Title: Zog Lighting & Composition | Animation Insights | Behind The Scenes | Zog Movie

It's easy to take lighting for granted, but actually what they do is they really paint the picture.
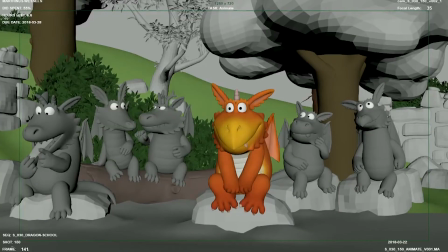(0:14)
We set it up, we have the composition, all these things are figured out,
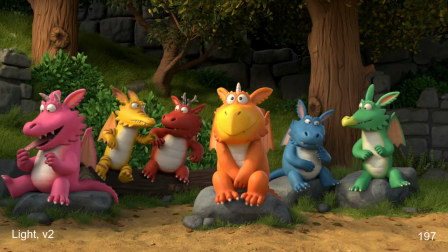(0:19)
but if you wouldn't have proper lighting, the images wouldn't look nice. Once we've got everything assembled in the scene, it will be pitch black by default.
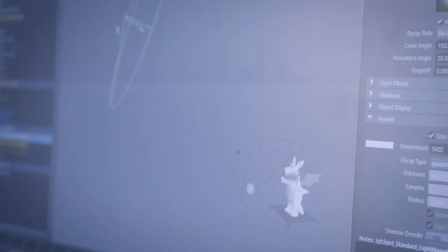(0:29)
So now we need to do lighting as you would in real life by placing light sources, and that's basically in most cases putting the sun in the sky.
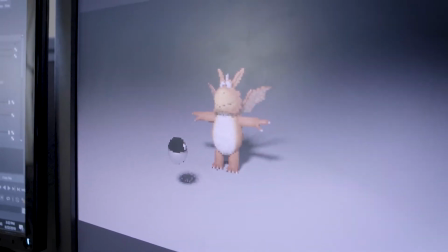(0:37)
We have to use a lot of natural lighting. It's mostly sun and weather conditions that you can use to support your story with.
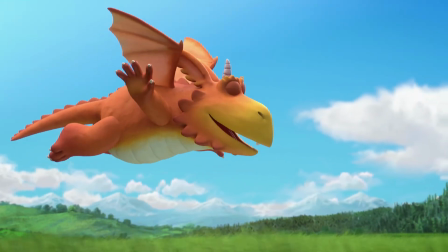(0:45)
When it's a nice day and Zog is out flying, it's a blue sky, the sun is shining.
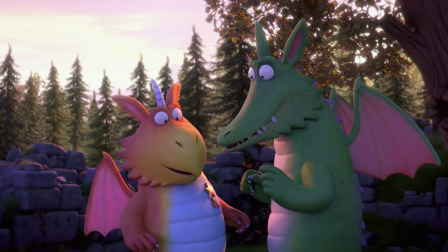(0:53)
And when he gets his golden stars, it's a beautiful sunset. When we have the fight between Zog and Gadabout, it's more overcast and a bit gloomy. So we're really trying to use the natural light to support the story. We'll normally sort of reference color keys.
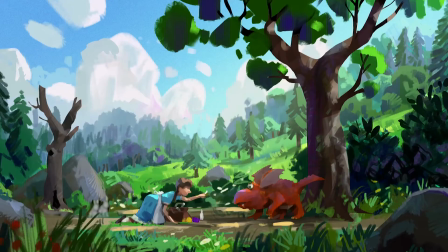(1:10)
So color keys are a nice place to work things out in 2D, to get the mood and time of day.
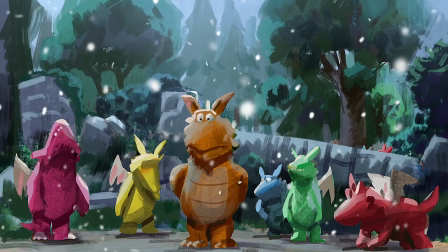(1:16)
And we would try and work very closely towards those.
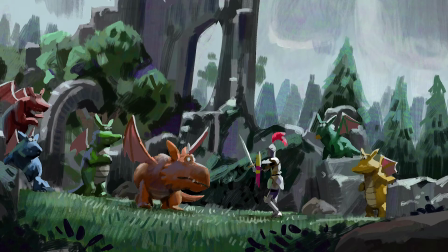(1:19)
We'll normally have a briefing session with the directors, and from there we'll try and iron out what our game plan is for the sequence.
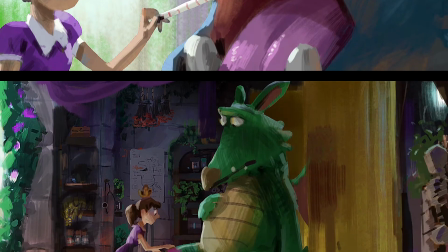(1:27)
So Pearl's doctor montage really takes place over almost about a year.
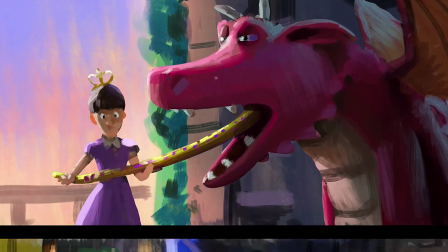(1:32)
Let's say we wanted to create a sense of time passing. So each little segment is lit differently, and the lighting team could be really creative with that.
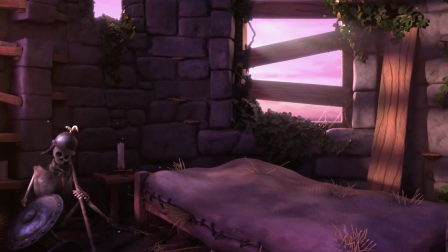(1:41)
In that sequence specifically, we're jumping through sort of multiple times of day, which is quite a nice one to reference because we need to hit,
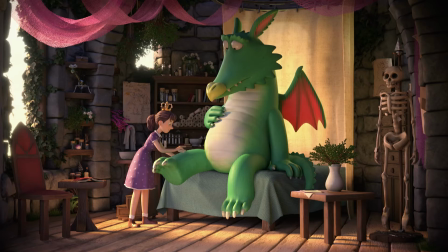(1:50)
different times of day, different moods, and the focus of each shot is different.
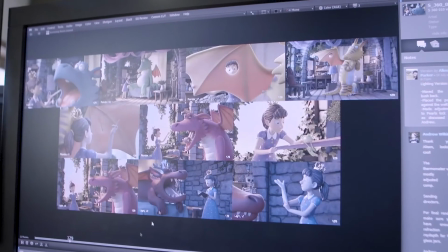(1:55)
We'll try and, throw in light sources for the windows. So we've got the sunlight coming through, streaming through a window, and some skylight coming through the other one. And we'll try and, in lighting, sort of get as much of that light onto the characters and what they're doing as possible,
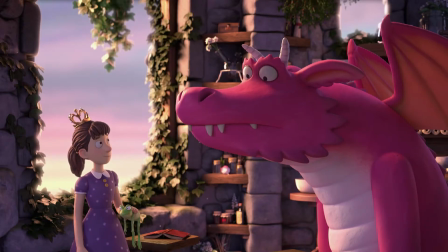(2:10)
because that's where you want the audience to look.
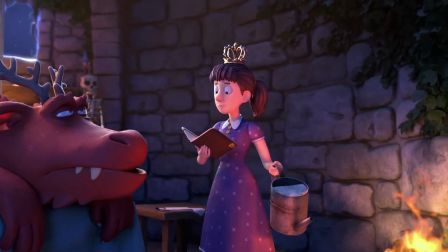(2:13)
And once the directors are happy with it and we're happy with it, we will render out that final image and deliver that to comp.
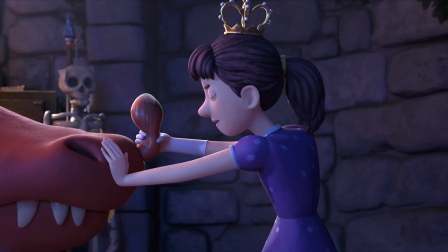Sarah and her team have the very, very tricky job of sort of bringing everything together.
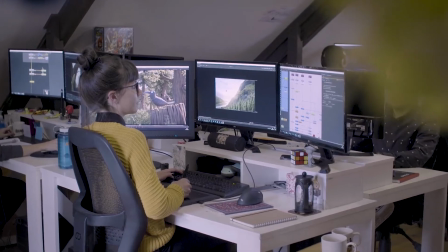(2:32)
So all the different layers of information from the different departments.
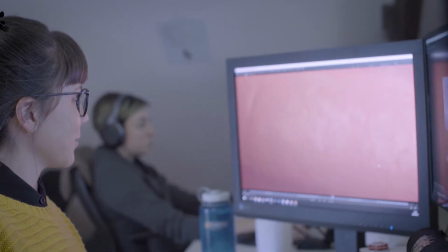(2:35)
So the renders from lighting, the VFX, and often camera work that we couldn't afford to render. It's all sort of dropped on comp's lap, and it's the last port of call really before it goes off and becomes the final film. Often the lighting artist can't achieve absolutely everything that the color key sort of is trying to inform. So what we'll try and do in comp is then sort of bridge that gap and make sure that that we're sort of hitting the color key or what the directors have envisioned. When Madame Dragon's blowing a giant, fireball, incinerating the little dummy knight, that it feels like both she, the fire, and the dummy knight all live in the same space.
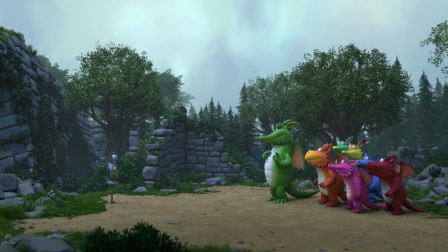(3:21)
And what the comp artists could do is sort of flicker the fire on and off, so it feels a bit like they're around a campfire or something like that. It brings the whole thing to life and gives it a different sort of quality to the atmosphere. I think it's always nice to say you've worked on something with dragons and castles,
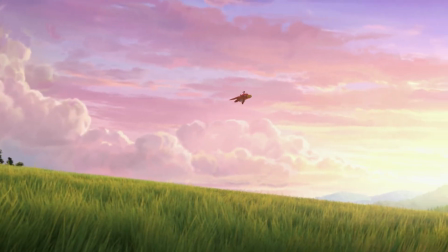(3:39)
and I think the thing that excites me the most is some of the sequences are quite dramatic.
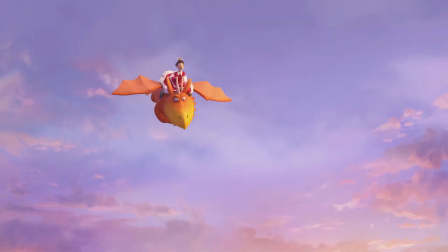(3:44)
When you sort of you're throwing in that first sunlight and you're sort of trying to make it just catch the top of the tower and getting this mood,
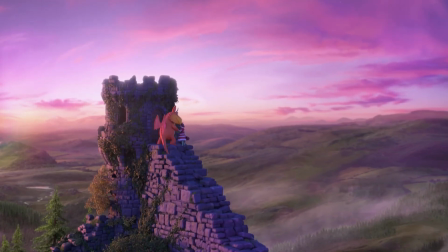(3:51)
and from there you're just really happy to work on a shot like that.
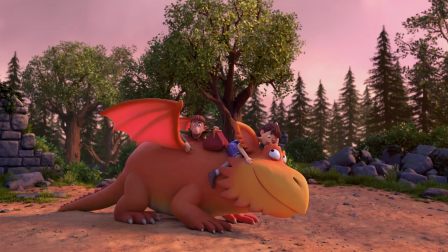(3:56)
There's something so satisfying about sort of being involved in that stage of the production that you get to sort of hand it off, and that's what it looks like.
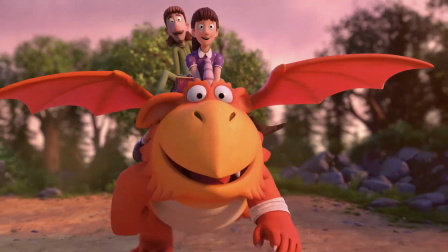(4:05)
It's also very stressful, but it's very satisfying.